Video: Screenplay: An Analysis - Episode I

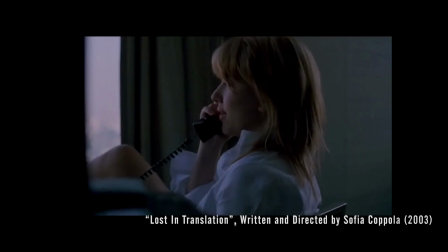(8:18) Okay, have the best time, you know? Just call me when you get back, okay? Bye. Bye. Love you.
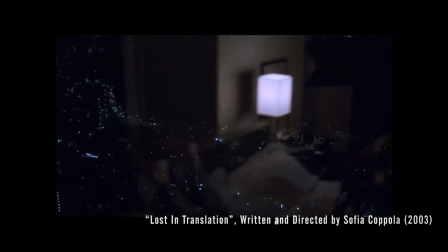(8:32)
The complexity of this conflict is heightened even more when at plot point 2, Bob sleeps with the nameless jazz singer from the bar and Charlotte finds out.
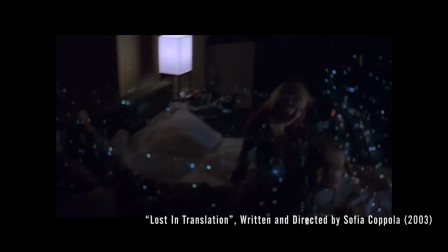(8:42)
This plot point brings into question the notion that such a thing as a perfect relationship even exists, a question that was explored just a few scenes prior as Charlotte and Bob discuss marriage while lying next to one another in bed.
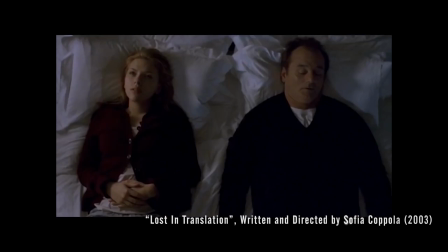(8:59) I'm stuck. Does it get easier? No. Yes. It gets easier. Oh, yeah? Look at you.
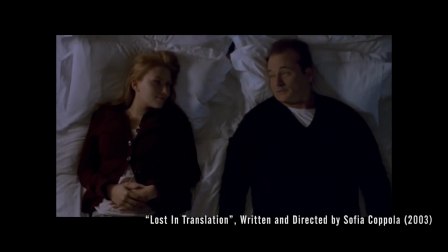(9:19) Thanks. And the more you know who you are and what you want, the less you let things upset you. Yeah. I just don't know what I'm supposed to be.
Act 3, The End, builds conflict to the point of resolution. Does your main character live or die? Succeed or fail? Get married or not? Escape safely or not? what I gathered in my own interpretation of the function of Act 3 is that the final shot or scene of a film, the literal end, should answer, ask, or assert. Within these guidelines are limitless possibilities for delivering a message to an audience, or better yet, having an audience discover meanings of their own.
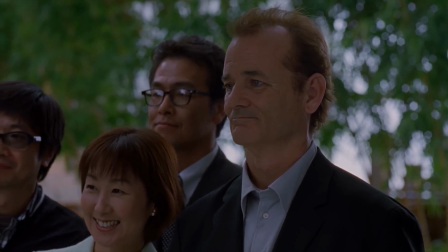(10:23)
The end of Lost in Translation is probably my favorite of any film that I've seen in my recent memory.
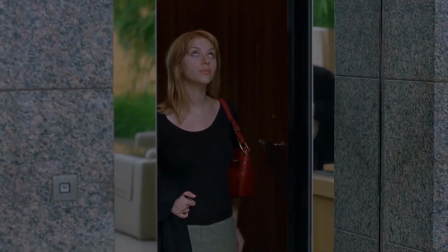(10:30)
This is because the message of the film is left entirely up to the viewer's interpretation and is subject to their own bias.
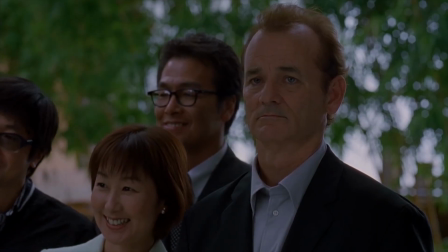(10:37)
In my eyes,
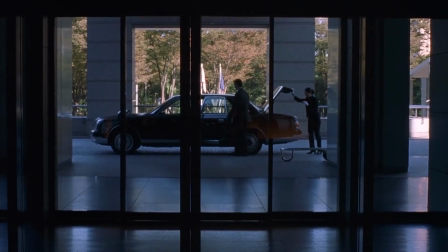(10:38)
this allows the complex and varied nature of individual truths about love and its meanings and expressions to be debated, discussed, and revealed by the audience themselves.
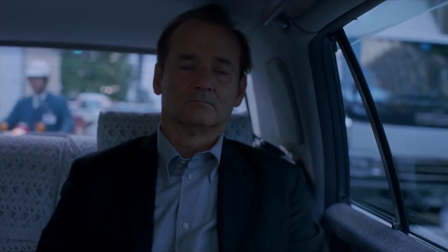(10:50)
Rather than trying to define something that is so unique to each individual's experience,
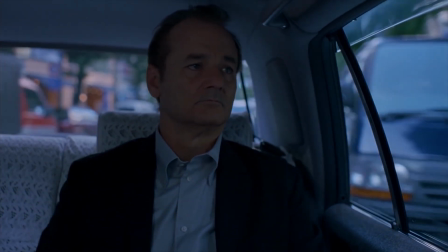(10:56)
Coppola leaves the ending open, yet resolved. The exact nature of that resolution, however, is left up to the viewer to determine.
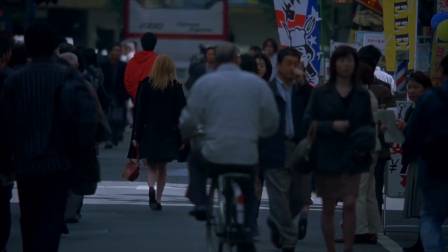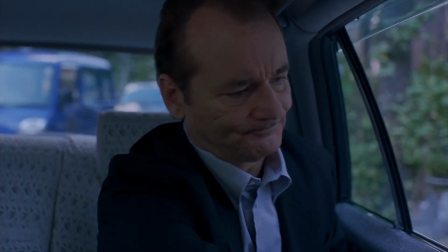(11:13) Hey, hold on here. Let me out. Thank you.
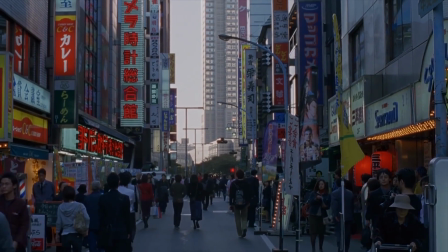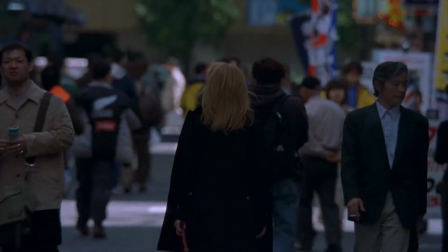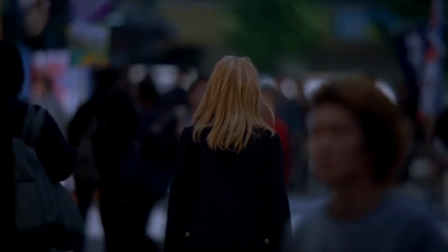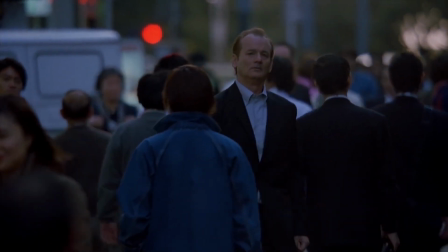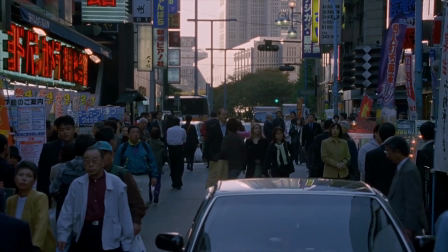(11:38) Hey, you.
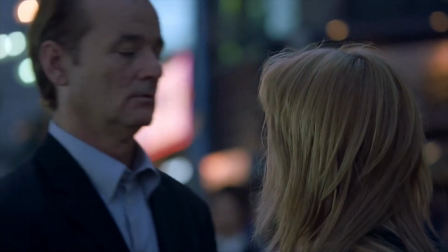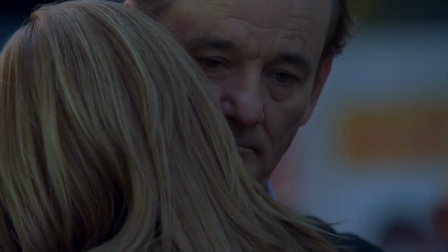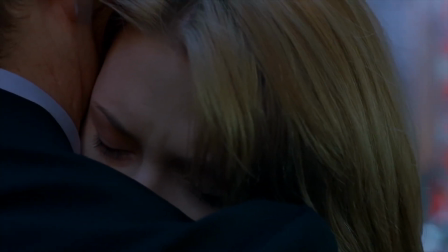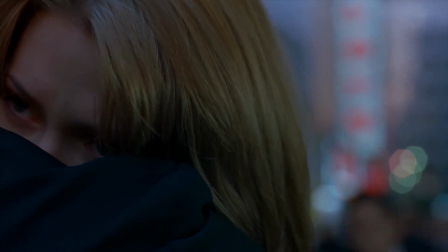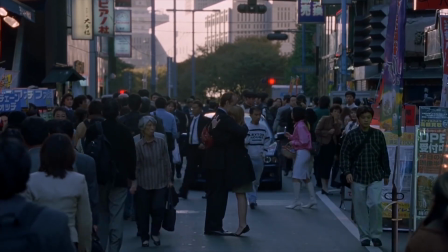(12:17)
If you haven't already, I'd highly recommend watching Lost in Translation.
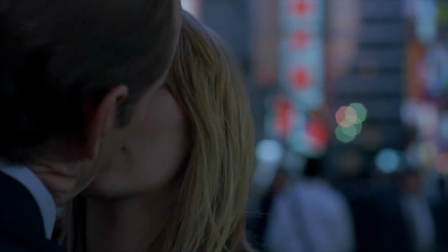(12:20)
It's not only a great film, but also a great study in how to write a screenplay.